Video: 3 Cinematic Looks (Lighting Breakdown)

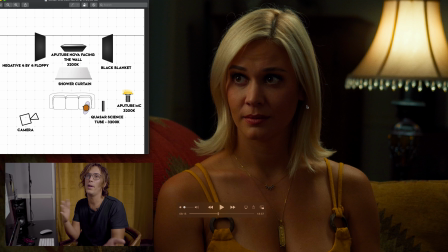That's pretty much how this lighting was done. So anytime you're at home and you hit your white walls, well, lesson of the day, try to avoid the white walls in the back, but you can use those white walls as a big bounce boards for your light in order to achieve an extra soft look.
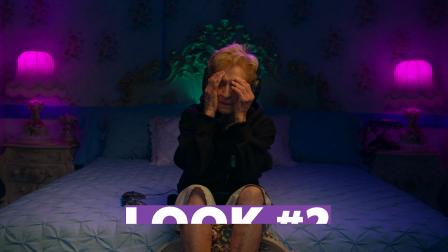Damn it, I just got shot.
Second cinematic lighting breakdown of the day, it's the gaming grandma.
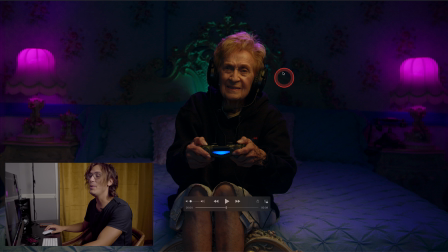First off, I just want to shout out Dorothy, who is 91 years old and came out to do her part for our short film. She's a real trooper. She memorized her lines and she killed it. So let me just break down a little bit this scene.
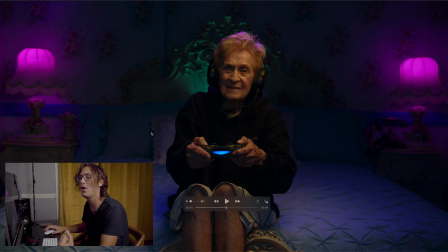She's she's the typical character you don't expect to pop at this point in the story. She's clearly old, too old for playing video games, at least to the current stereotype that we have for older people. And I think that this look kind of very fits the character very well.
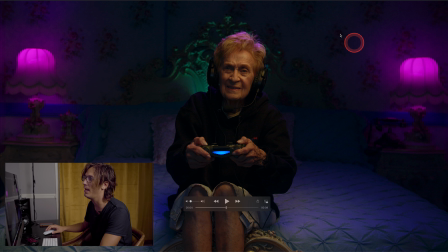You know, she's an older person, she lives in a house where she has wallpapers, which is something, you know, old school. She's got the the bedroom is clearly from an older person, but she's very tacky and she's got colored lights all over the room, you know?
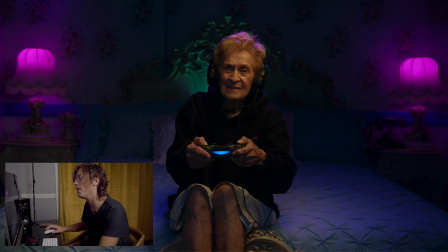So it's this contrast between modern and vintage that I wanted to recreate. So breaking down the lighting here, it's very, very simple. We have two aperture MCs set to pink inside these two lamps. Here on top of her, you know, we have a Yongnuo YN360, which is essentially another RGB light that's very cheap.
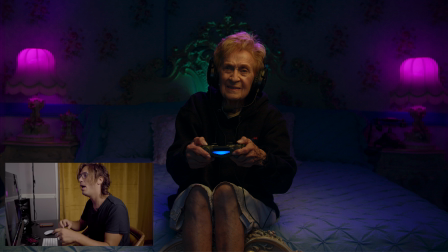It's just, you know, $70–80, just to kind of reinforce that pink on her hair. You know, these lights were not bright enough to give her a hair light colored, so I add another, you know, colored lights right here just to give that hint of pink on her hair as well.
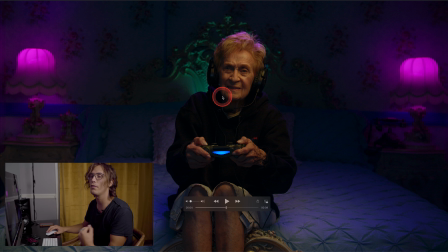And behind her, you know, just to give her some depth and some color separation, it's you know, a green aperture MC that it's hidden, you know, under the pillows. And you know, in front we have also another light that's going on.
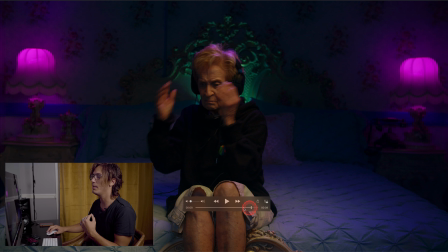I don't know if you guys can see it,
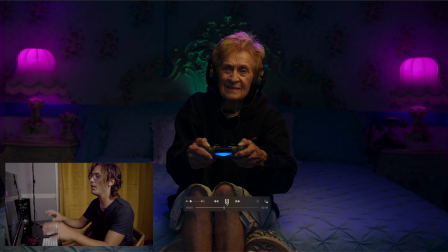but throughout the film you can see the ambient lighting changing a little bit because we are simulating with an aperture nova at TV.
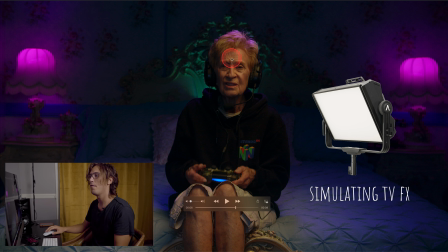We have an aperture nova that's right in front of her, very diffused, and then her key light,
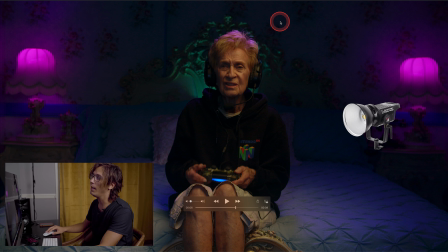it's an aperture 120D with a light dome and a snap grid
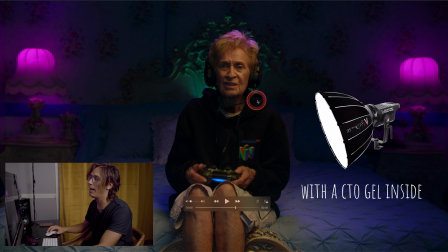to lighter at 3200 Kelvin.
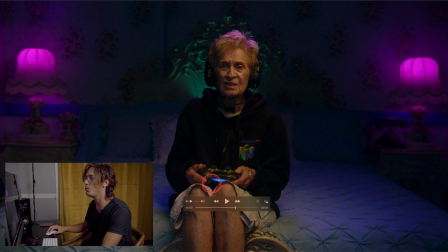The reason why we put the snap grid on top of it, it's because we really wanted to light just her and nothing else. Again, try to keep those contrast ratio, you know. It's very nice to have the character well lit, but then have a darker background with occasional splashes of lights.
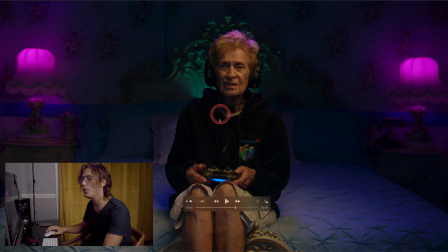And in this case, these are colored lights because it fit the character. Now let me show you a little bit at BTS so that I can show you a little bit better what I mean.
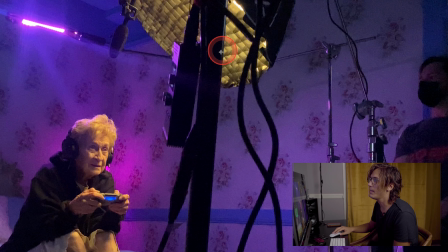So like I said, this is the aperture 120D with the snap grid. We put it 3200 Kelvin gel inside, and that's it. You know, we have that Yongnuo YN360 I was telling you about. We have the MCs in the back, and that's pretty much it.
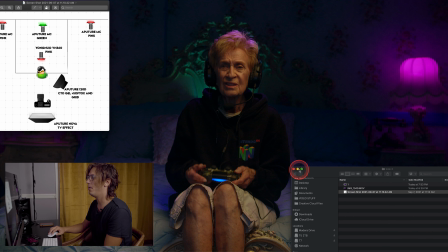Now let me also pull out, you know, the lighting diagram that I made for this scene.
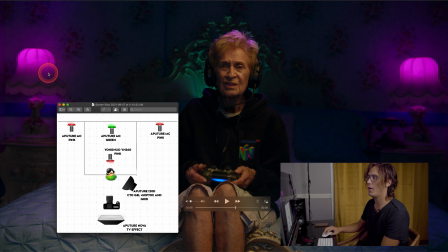As you guys can see, the two aperture MCs. This is Dorothy.
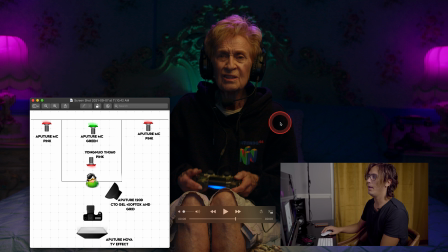Here we have the aperture nova on the TV effect in front of her to flicker some lights and give the feeling that she's in front of a TV. Right on top of her hair light, a Yongnuo YN360.
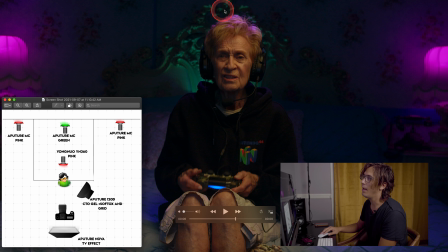In order to give some extra color separation, we added, you know, a splash of green in the back, and the aperture 120D with the CTO gel, softbox, and snap grid.
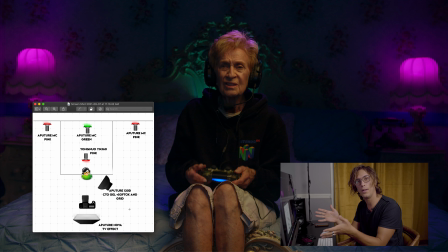And this is pretty much it for this one cinematic look. Let's move on to the next one.
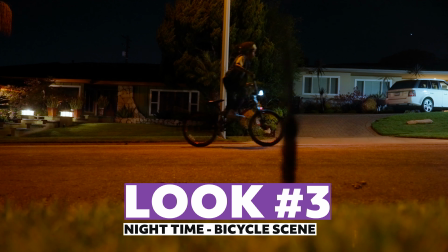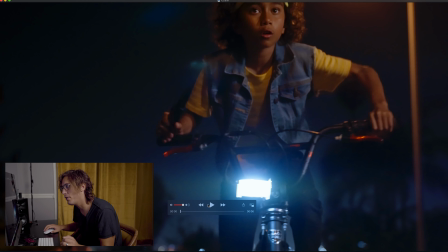Alright guys, so third and final breakdown of the day.
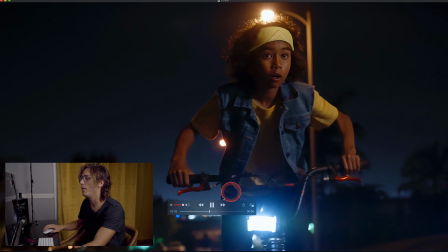It's the final scene of the short film where we have our actor Jonas, who throws a knife while riding his bicycle at night and goes camera right.
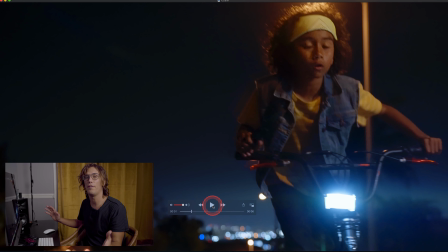And that's the final shot of the film.
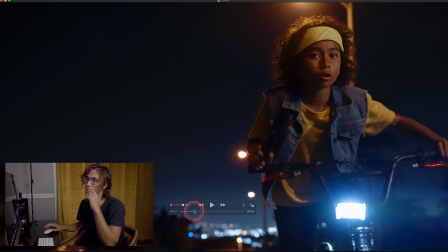So this shot was not easy to do, especially because we were running on a very low budget, low to no budget. And you know, I wanted to have a moving shot. I wanted to have him on a bicycle. I wanted to recreate something that was Stranger Things like.
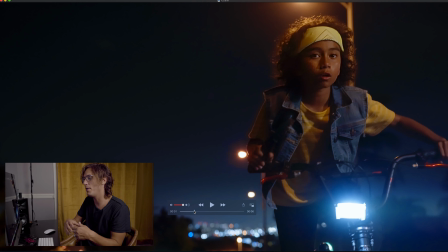So pretty much because of all the limitation that you have when you're working with like cinema cameras that don't have autofocus, and because I cannot hire a focus puller, and because I cannot have all the lighting in the world,
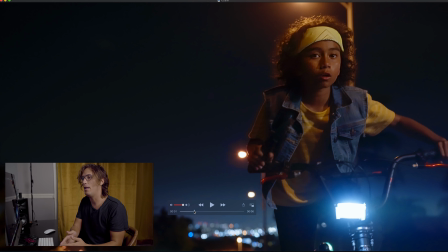I thought that the only way I could achieve a shot like that in a very simple way was to have the Sony A7siii, because you know, it's a small camera that I can, you know, just fly on my pistol gimbal as I run off with the talent.
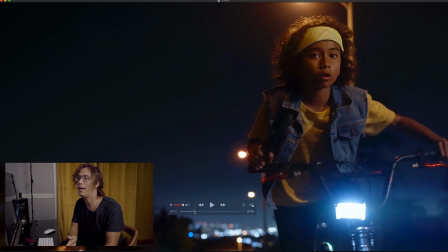And in terms of lighting, I didn't need to have too much light with that camera because, you know, with those crazy low light performance, you know, that camera is pretty much possible of really incredible things.
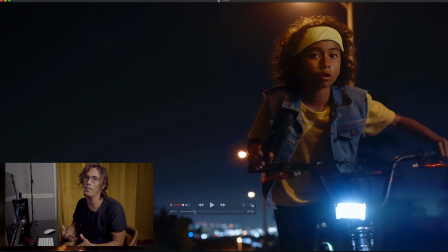And also I needed autofocus, right? Because if I'm operating a gimbal, there's no way I can pull focus and operate the gimbal by myself. We shot this in S-Log3 at 12,800 ISO, so crazy ISO values.
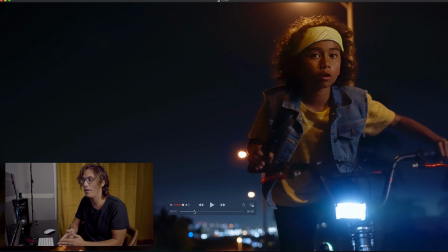That's also because the lens that I had with that camera was the Sony 24-105, which is not the brightest lens, it's an f4. But you know, I want to thank my girlfriend Paisley for borrowing me her Sony A7S III and her lens.
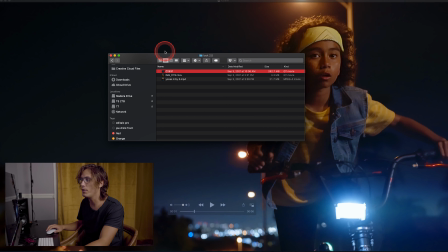So let me show you very quickly how we took this shot, because it's actually very cool.
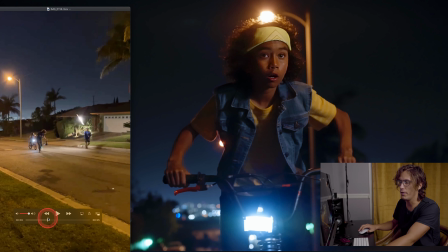Here we are. All right, let's go kind of right about here. Here we have our actor Jonas on the bike, as you guys can see.
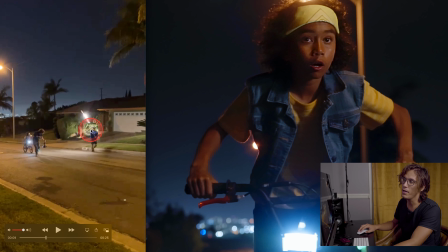Here's me with the Sony A7S on my gimbal. And here there's Joe, who's providing the key light illumination for Jonas. This is a very, very run and gun situation, of course, as you guys can see.
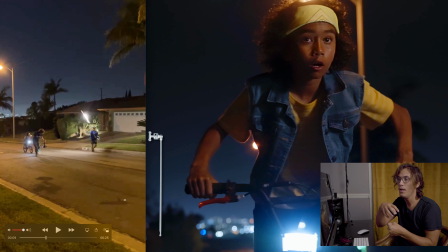So Joe is pretty much holding a C-stand arm, where on the knuckle, there's a Quasar Science tube that's set to 3200 Kelvin,
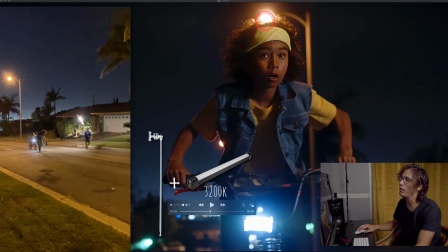so that it matches a little bit better the color temperature of the vapor sodium lights.
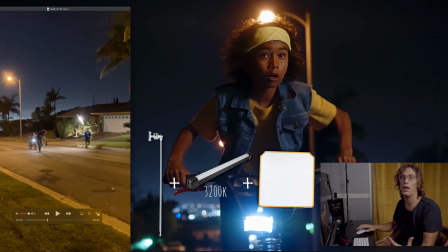And in front of it, there's a silk. Now, there's not a ton of diffusion in front of it, but here's a little trick.
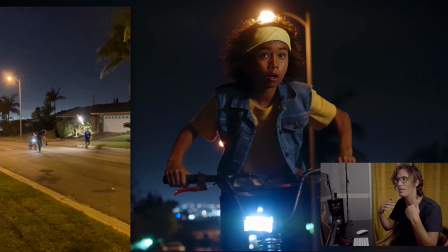When lighting kids, you don't need too much diffusion to get a soft look, because the skin of the kids is it's very smooth, so you don't need too much diffusion.
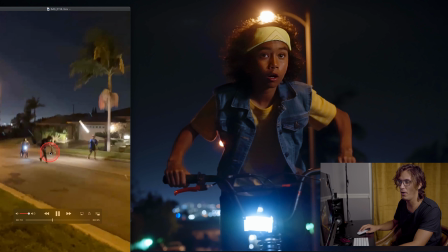And pretty much that's it. I'm running with the camera facing on the other side, so that was a little bit trippy to frame the shot.
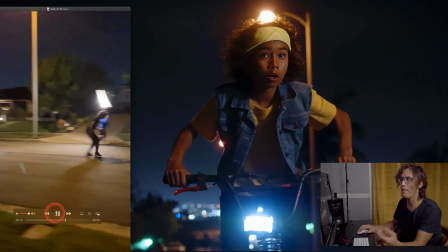But you know, with having Joe running next to me,
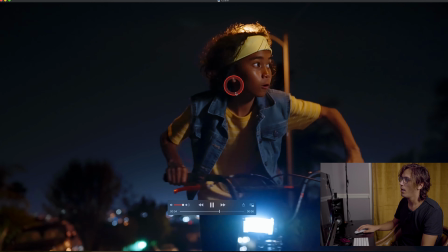provided pretty much that very nice constant key light that's on top of our actors.
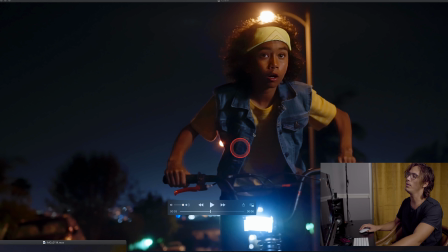Now, another thing that I really want you guys to pay attention to is the fact that this shot was done on a street at night, but it's uphill. You know, we're running uphill. And the reason for that, it's for the composition.
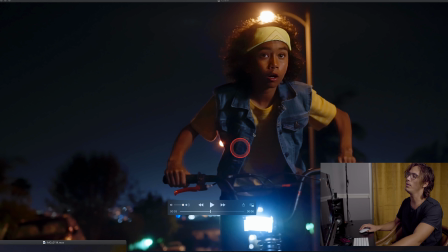So what I want you guys to really pay attention to this shot, and what I think more than the lighting, which is pretty basic, it's the fact that, you know, I think I framed the shot pretty well, being I wanted it uphill so that in the background I could see the city lights that are, you know, making the background very interesting,
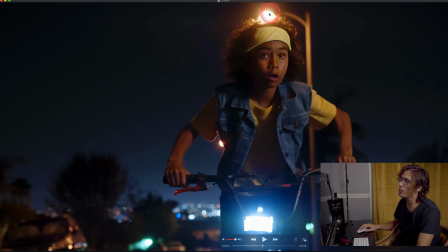but also in that way I could have the street lights being pretty much on top of our characters.
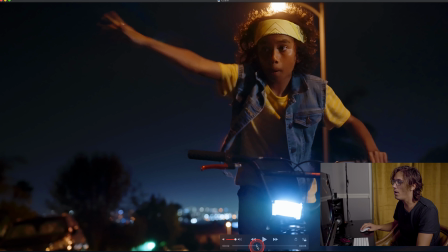And as you guys can see, you know, those practical lights that,
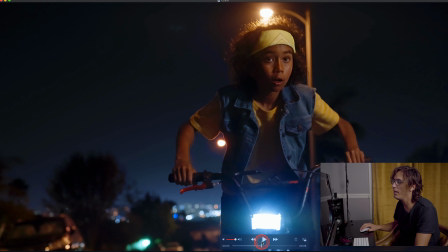you know, are just there are serving us very well as a sort of hair light. So I pretty much just had, you know, a key light, but the hair light was already provided by the street lights, and I think the overall shots looks very busy.
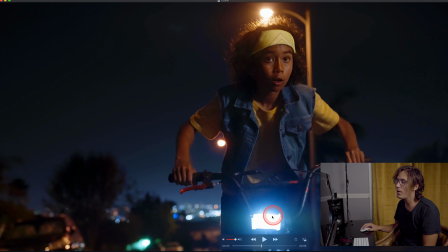Now in front of it, as you guys of course have seen, there's an aperture MC set to like a cooler temperature so that we get color contrast. The whole color palette of the film is very color contrasty. We have the blues and we have the yellow tones, and the same goes for the lighting.